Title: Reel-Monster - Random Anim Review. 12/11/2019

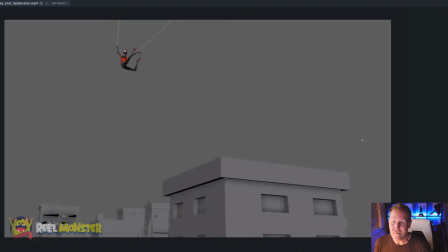Hey everyone, welcome to realmonster.com and our first in a series of free critiques where you can upload your stuff to the website and I will hopefully get to your shot and critique it for free.
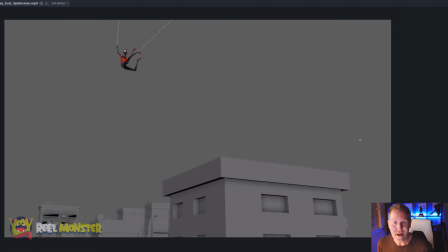So our first one is from Tugay Erat. Hope I said that right. He uploaded his shot. It's a Spider-Man shot. It looks awesome. So I thought I would go through it real quick. I don't want to take too long. I want to kind of get through these kind of quick and just kind of do a once over and talk about things that can be pushed,
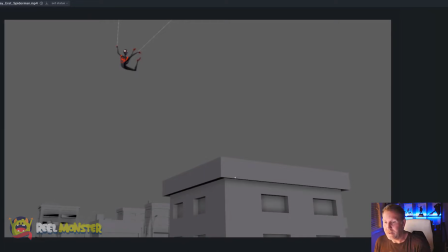talk about posing, talk about, contrast, line of action, all that good stuff. So let's go through it real quick and then we'll talk about it. All right, here we go.
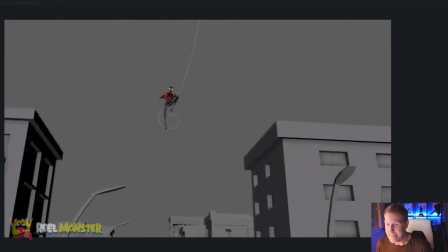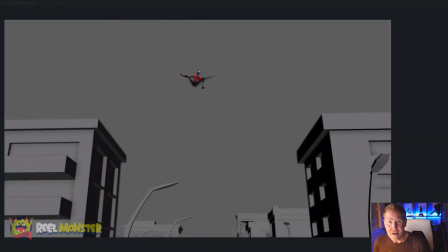Nice. Okay, so overall, very good. Nice timing, nice spacing, entertaining, right?
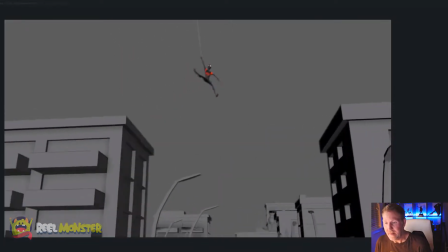So we always want to make sure we're entertaining our audience because that's what we're doing, right? We're animating characters to entertain people. And so we want to communicate ideas in the most entertaining way possible. And I feel like you've done a great job here overall.
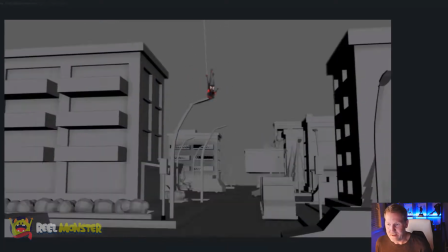So there's a few things that I might go and kind of look at and things we could talk about pushing, some things that I might want to do.
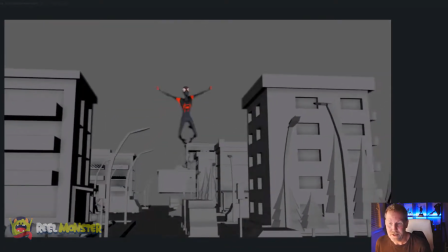But I think overall, a really fun shot. Nice job. Okay, so right off the bat, I noticed this pose.
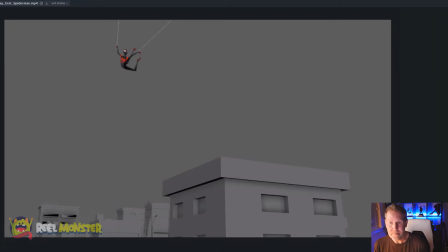This pose is a little ambiguous. It's a little muddy, the way that back right leg overlaps the left arm. So I might just go for a pose here that's maybe a little clearer as a starting pose,
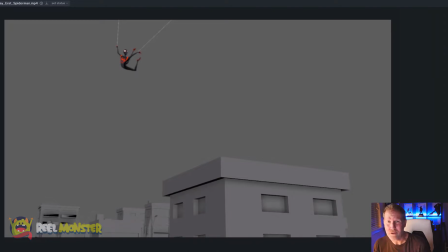because I like to start my shots with just a really cool start pose that just gives me some kind of boost into the rest of the shot. Okay, so go for it. Just put a really cool pose on there. Just think about your line of action, think about your directionality, think about where force is being applied. And I might not even have the web in the right arm.
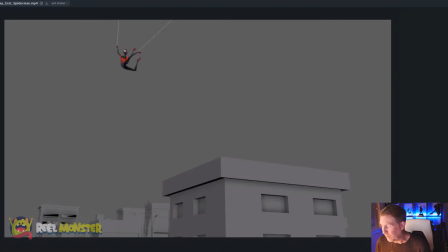I think you could just go for some kind of like really cool pose here where, I don't know, maybe it's kind of like take advantage of the body kind of more like this. Just kind of looking across, arms kind of out here, right, web. And then maybe like
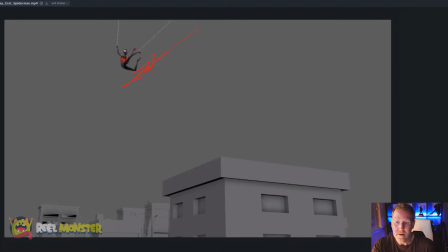maybe the body's more like this, Just, I don't know, something to think about. Maybe just go for that kind of force and that idea of all this tension here on that straight against curve kind of thing,
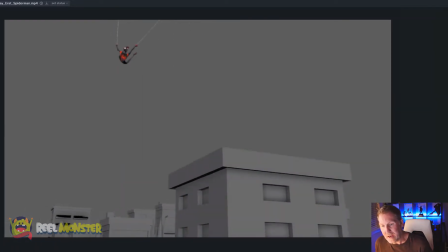Additionally, one thing that I might think about doing here too as well is I really, when I saw this, I really wanted to see him go almost like more like this kind of arc through the scene, so that he kind of brushes across screen left and then whips back screen right.
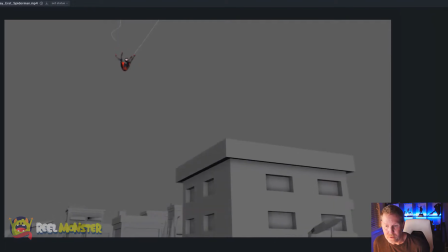I think there's an opportunity there to get some really cool posing here and just have him like whip across here. And then as the camera, by the way, nice cameras. I love the dynamic cameras you're doing here.
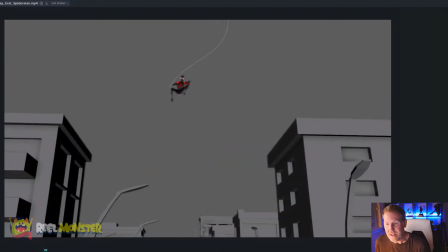So as the camera is kind of panning across here, I wish that he kind of finished his motion here more screen right, like over here somewhere. And then from here, cast a web there and like come across this way more,
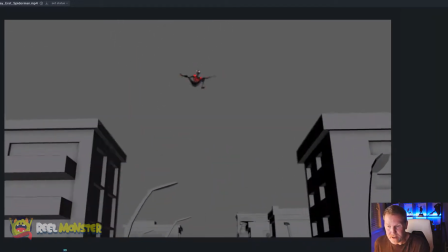Because that way you're not just going kind of straight through the center of the scene here and then straight through the center of the scene here as well the second time, right?
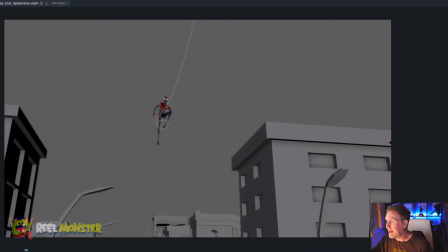You're kind of moving dynamically from side to side, coming through, swooping across and getting really cool shapes, And it gives you opportunities to push poses too, just like really fun stuff.
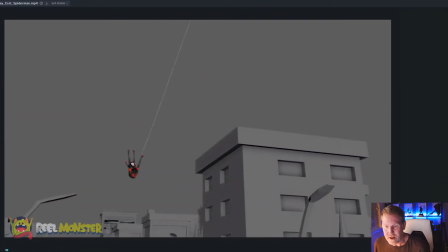So one thing that I was noticing here too as well is like on every swoop down here, you're just kind of bending the body backwards. And because there's no directionality or three-dimensionality here, you're kind of flat to camera.